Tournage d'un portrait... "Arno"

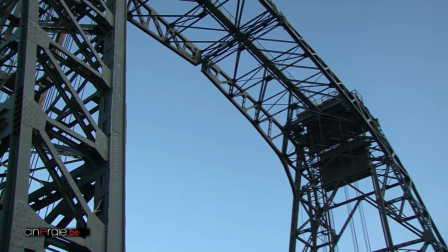4:09 Le port, c'est parce que cet endroit-là me touche, parce que c'est l'entrée de Bruxelles.
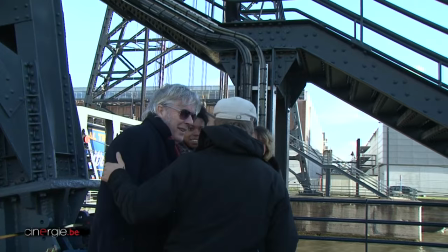4:14 Le pont est impressionnant, c'est une espèce de porte. Et comme c'est la ville d'Arnaud, Bruxelles,
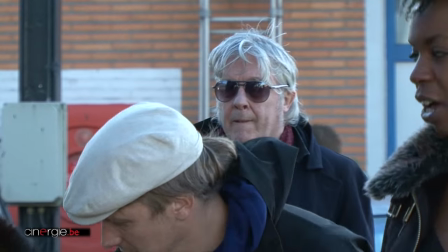4:20 très vite, je me suis dit que ce serait assez intéressant à travers les rencontres qu'on a fait en repérant. On essaie de trouver des lieux qui soient en cohérence aussi avec ce qu'on veut faire avec l'artiste. Des lieux qui lui... Là, c'est Bruxelles, donc c'est proche d'Arnaud, mais c'est un peu faire un pas de côté, parce que ce n'est pas non plus son Bruxelles à lui, ce n'est pas son centre-ville,
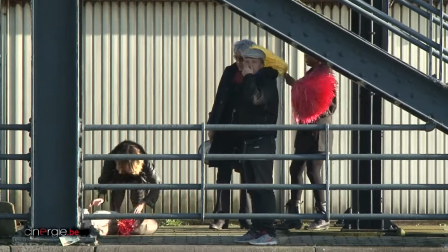4:41 c'est l'emmener ailleurs tout en étant du même lieu.
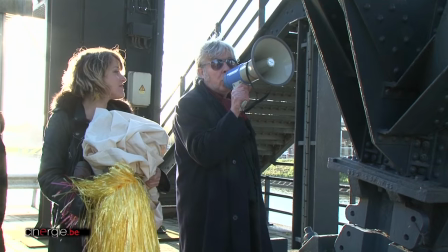J'ai eu cette idée d'une espèce de campagne poétique, politique, parce que les paroles d'Arnaud, c'est assez ancré, même socialement, mais toujours avec plein de poésie, donc on s'est dit, tiens, pourquoi il ne ferait pas une campagne politique dans le port de Bruxelles ? Je ne fais pas du politique, moi. Je suis, pour le moment, je ne suis pas impuissant. et quand je fais des politiques, je suis impuissant,
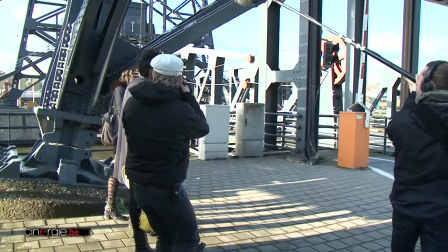5:17 mais je suis un voyeur et je regarde ça dans mon fauteuil et je regarde tout le bazar qui passe
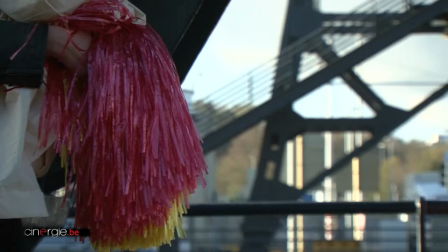5:24 et ça m'inspire pour nous sauver être soi-même et quand on veut être quelqu'un d'autre ça c'est du boulot mais je constate seulement et ça m'inspire, l'être humain m'inspire.